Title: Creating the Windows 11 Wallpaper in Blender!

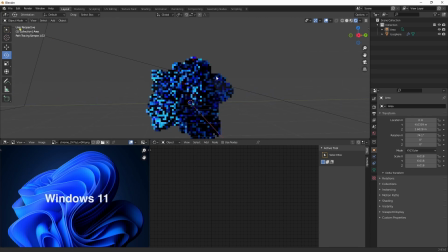[8:22]
Looking pretty good already.
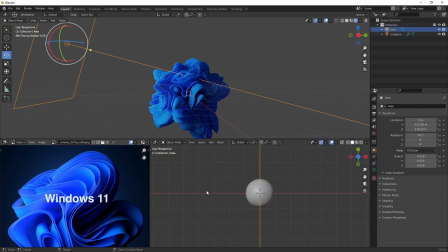Copy the light over. and set it right behind our shape that
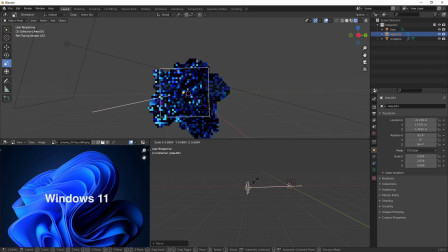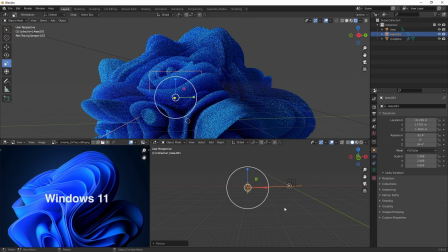[8:49]
would be a good moment to create a camera as well let's do that in a moment but
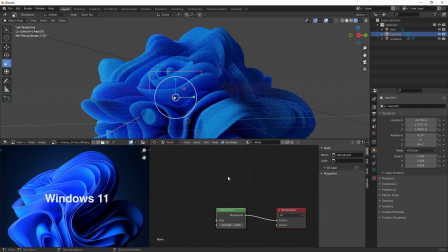[8:58]
first let's create our fog go over to world and create a volume scatter and set this to 0.001 that's
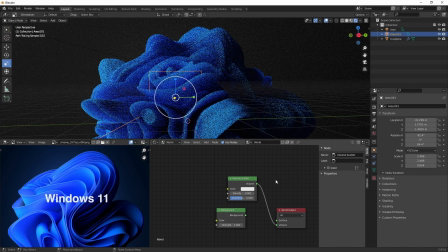[9:15]
usually a value which works well with volume scatter all
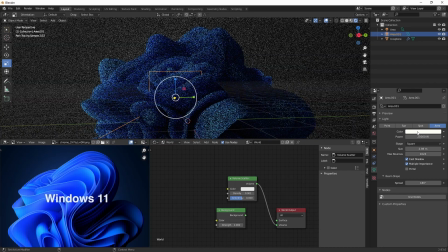[9:26]
right set this even higher something
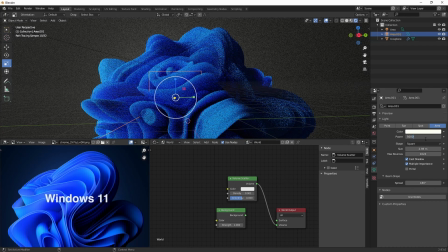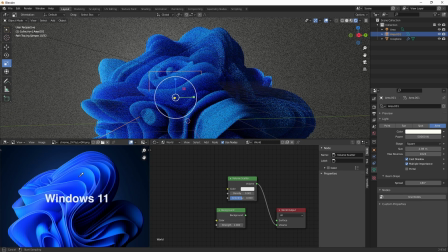[9:36]
like this and let's color pick this light as well all
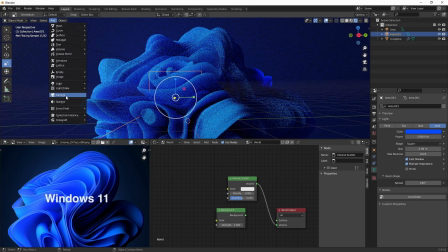right now let's set up our camera lock
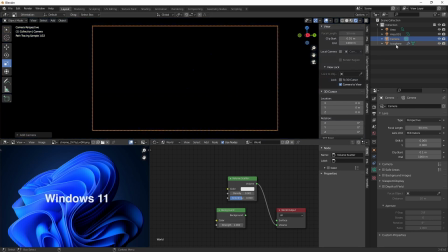[9:56]
the camera to view and go into it press our icosphere and press F to focus on it
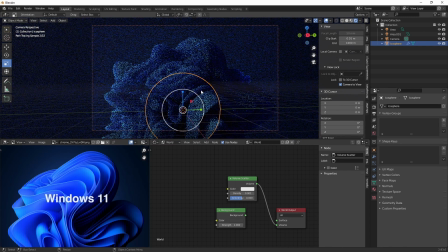all right I like this composition now
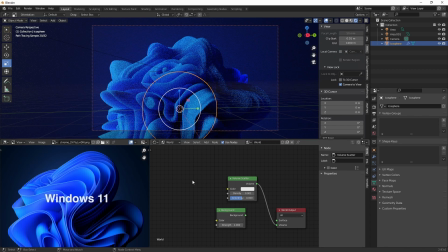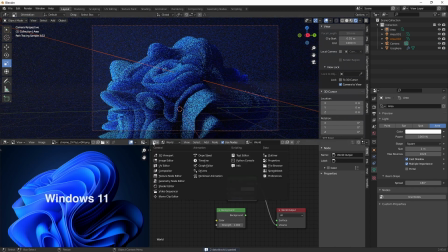[10:35]
let's create another copy this
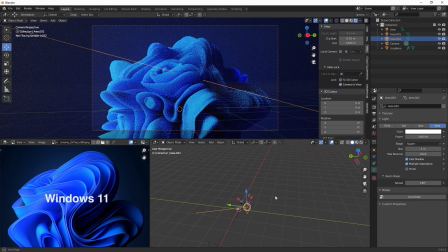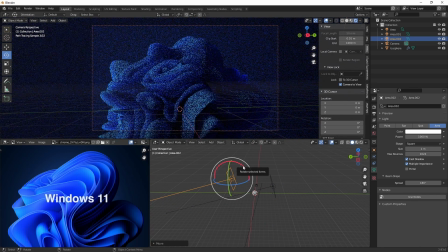[10:46]
is gonna be our fill light make it quite big so it gets really soft and change down the power turn
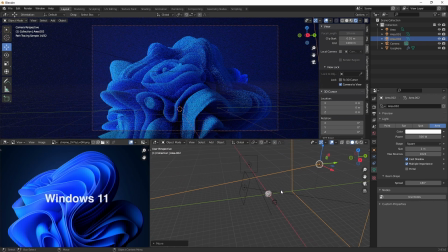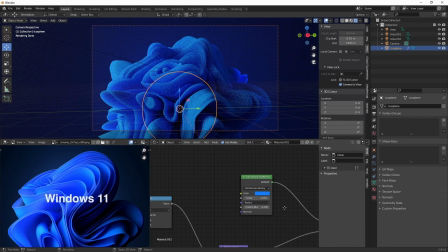down this scale to your liking right
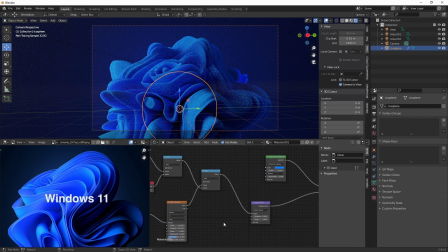[11:32]
lastly we can animate it which is quite straightforward we're just gonna create a mapping node behind our noise texture and
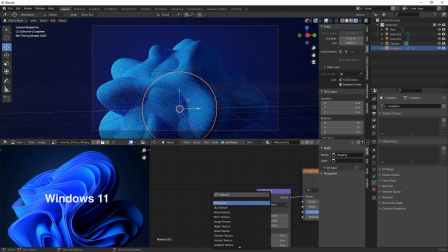[11:45]
after that texture coordinate and
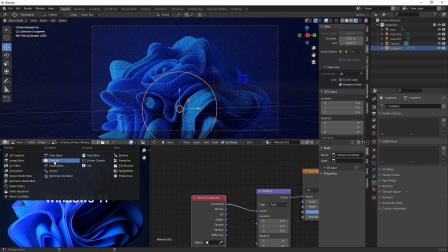[11:56]
then we're gonna animate the location so
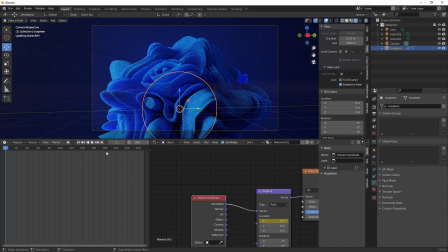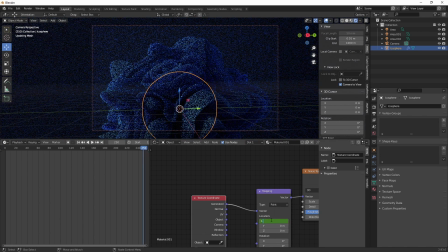[12:06]
I found these values to work nice 1.25 meters it creates quite a slowly evolving effect if